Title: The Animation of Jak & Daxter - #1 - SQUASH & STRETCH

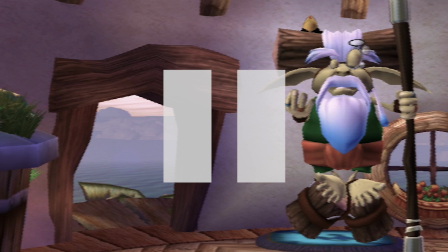(8:14)
There are going to be little imperfections and things that move weird and wrong, just little subtle stuff that just has to do with the technology of the time. But that's not what I'm talking about. I'm talking specifically about their performances they give. See if there's anything specific to their performances that stands out to you as maybe not working so well. All right, here we go.
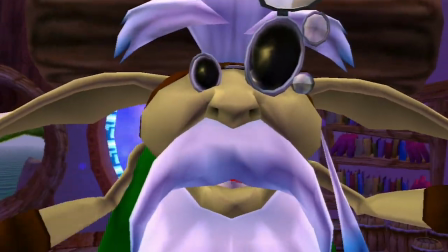(8:37) What in green tarnation do you two want? I was...
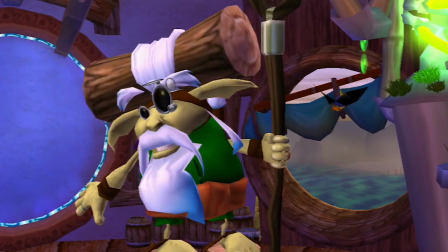(8:42) Don't tell me!
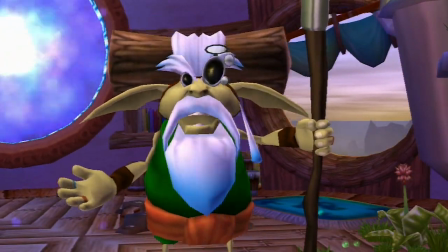(8:43) Instead of heeding my wisdom, the two of you went mucking around in the only place that I told you not to go, Misty Island.
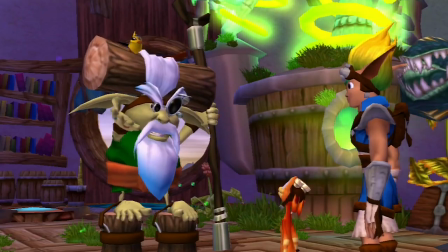(8:51) That's right, and then... And, Daxter, you finally took a much-needed bath, but in a bathtub filled with dark eco.
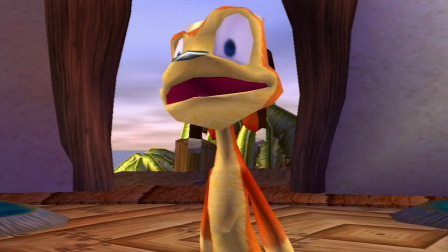(8:59) Look, old man, are you gonna keep yapping, or are you gonna help me out of this mess?
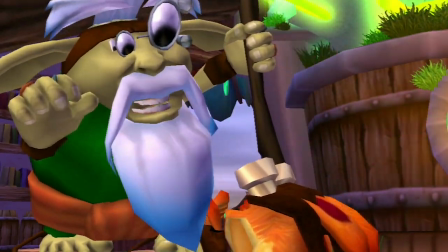(9:03) I'm gonna keep yapping, because in my professional opinion, the change is an improvement.
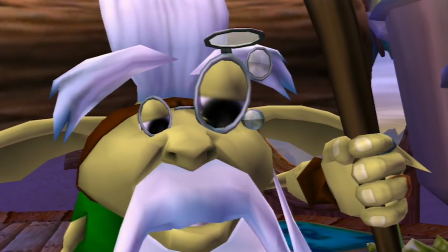(9:08) And besides, I couldn't help you if I wanted to. What?
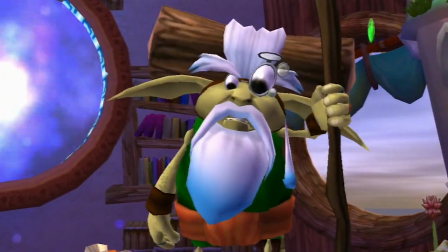(9:13) There's only one person who has studied Dark Eco long enough to have a chance at returning you to your previous form.
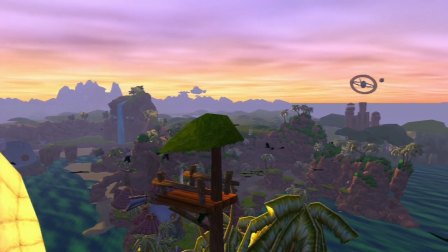(9:20) Carl Acheron, the Sage. But he lives far to the north. Far, far to the north.
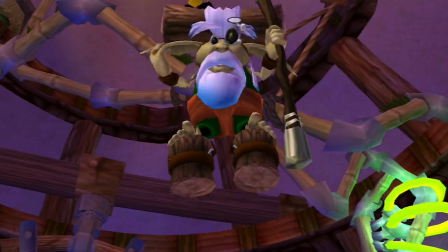(9:27) Nobody has spoken to him in ages. I would teleport you there, but I can't do that either.
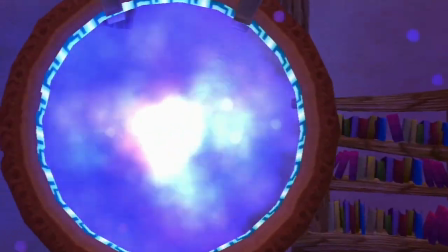(9:33) None of the three sages that maintain the other teleporter gates have seen fit to turn their ends on for quite a while.
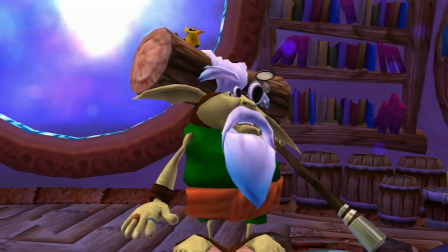(9:40) The only other way north is by foot through the Fire Canyon, but its volcanic soil is hot enough to melt precursor metal.
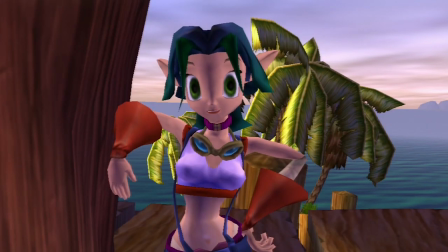(9:48) You can't just walk through it. But you could fly over it if you had a zoomer equipped with a heat shield.
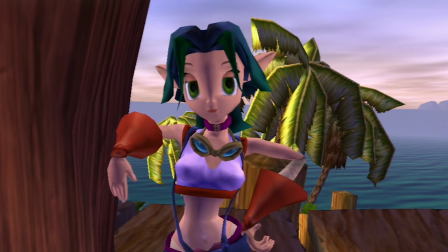(9:54) I just happen to be working on such a thing at this very moment. All I would need is 20 power cells to give it enough energy to withstand the canyon's heat.
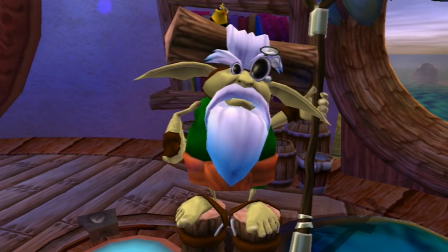(10:02) Isn't that right, Daddy? Yes, Kira, that might work. But where are a boy and a half going to get 20 power cells?
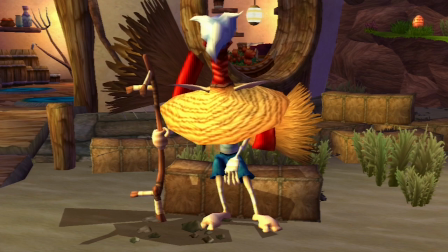(10:11) From the villagers. Most of them have a power cell or two stashed away somewhere.
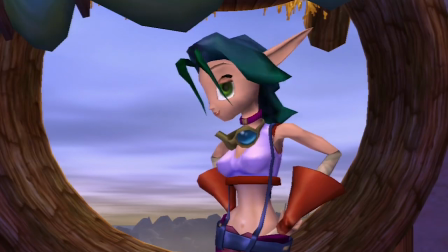(10:15) And even if they aren't willing to just give them away, greasing their palms with a few precursor orbs should do the trick.
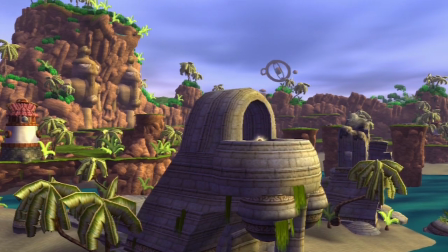(10:22) And I bet there are even more of them out in the wilds just waiting for some brave adventurer to find.
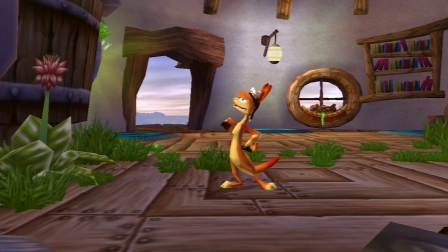(10:28) Well, we've got the brave adventurer at least. Brave adventurer?
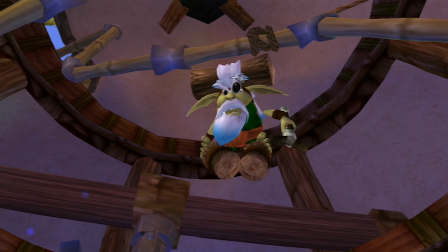(10:33) You two couldn't find your way out of the village without training.
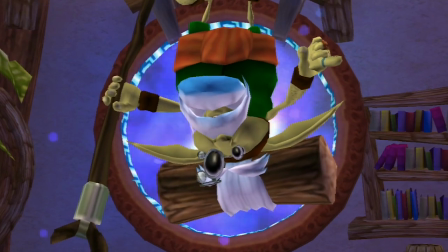(10:37) Before you do anything else, you better go through the warp gate and get some practice on Geyser Rock.
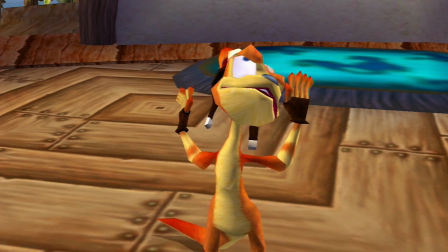(10:43) We won't find any more of that dark gooey eco stuff, will we? 'Cause I'd hate to fall in again and turn into you.
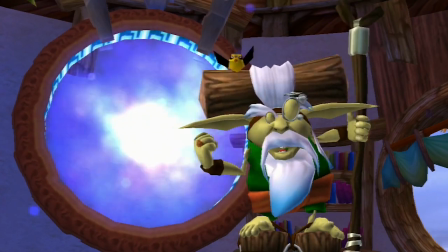(10:49) Get in there before I turn you both into ferns.
All right, so let's go back to that cutscene, and let's watch it through again, and let's talk about the performances here.
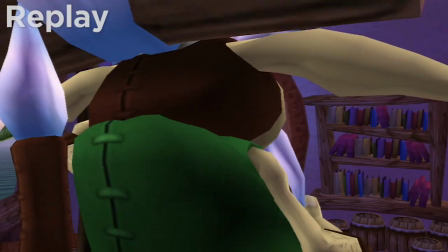(11:03)
Overall, the animation here is pretty nice, especially for this era and this time.
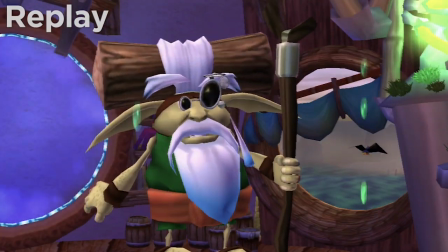(11:07)
I mean, I give Naughty Dog full credit for the fact that they've clearly put a pretty sizable budget into their animation.
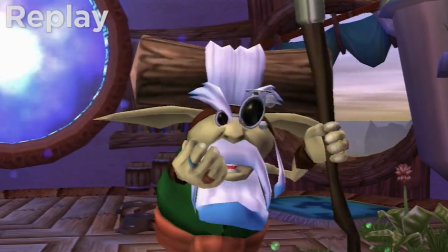(11:14)
There's a lot of fully performed cutscene animation that happens in this game,
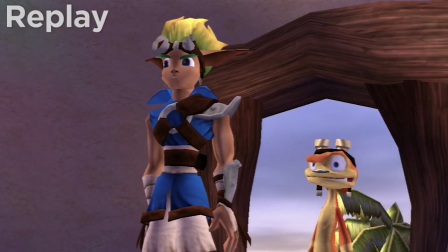(11:17)
and all of that work really helps to make these characters feel expressive and alive and really just filled with character, and that's great.
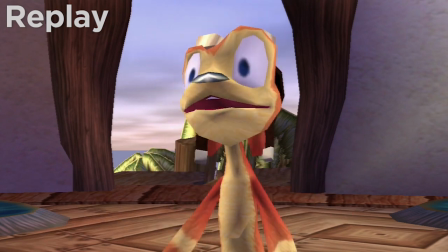(11:25)
I think that is great for this game. Speaking just in terms of performance, though, if I were criticizing this the way I would an animated film,
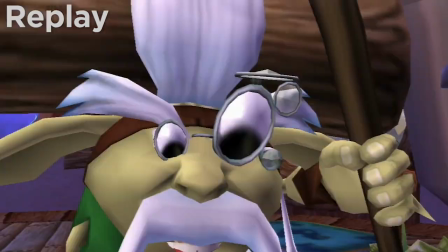(11:33)
and even though I know that video games rarely have the resources or team sizes that a film would,
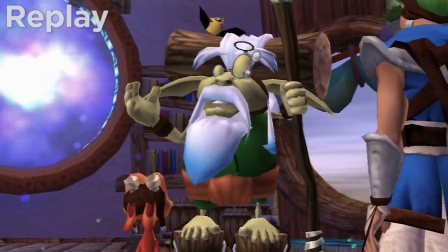(11:39)
so it's not necessarily a fair comparison, but if we're being nitpicky just for the sake of analyzing animation quality and what can be improved,
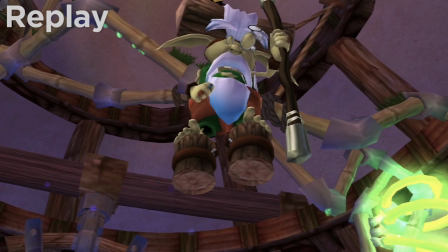(11:46)
the biggest problem I have with the cutscene animation in Jak and Daxter is that it is very busy.
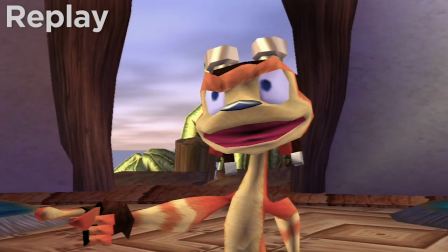(11:52)
These characters are moving a lot and gesturing a lot. Like on every single line and every phrase, they have a big,
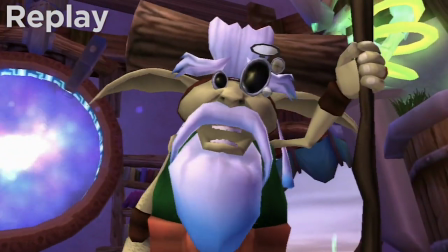(11:59)
expressive gesture, which it's nice that they're expressive and there's lots of personality to be found there,
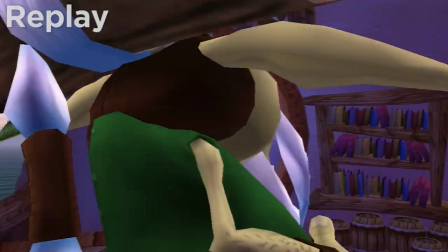(12:04)
but because they have so many of these gestures happening in such a short span of time,
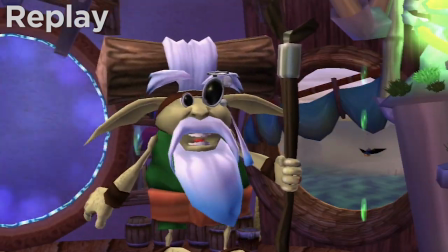(12:09)
just back to back to back to back, gesture, gesture, gesture, pose, gesture, gesture, it makes it difficult for the viewer to take it all in,
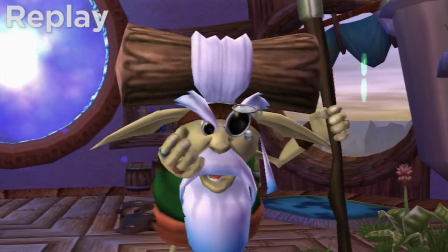(12:15)
and that means that the animators aren't really getting maximum impact from any one of those gestures,
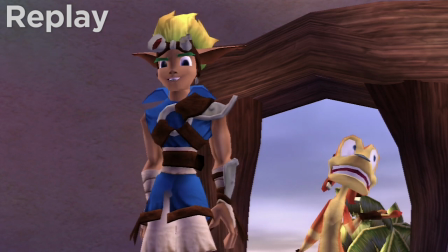(12:20)
not as well as they could be.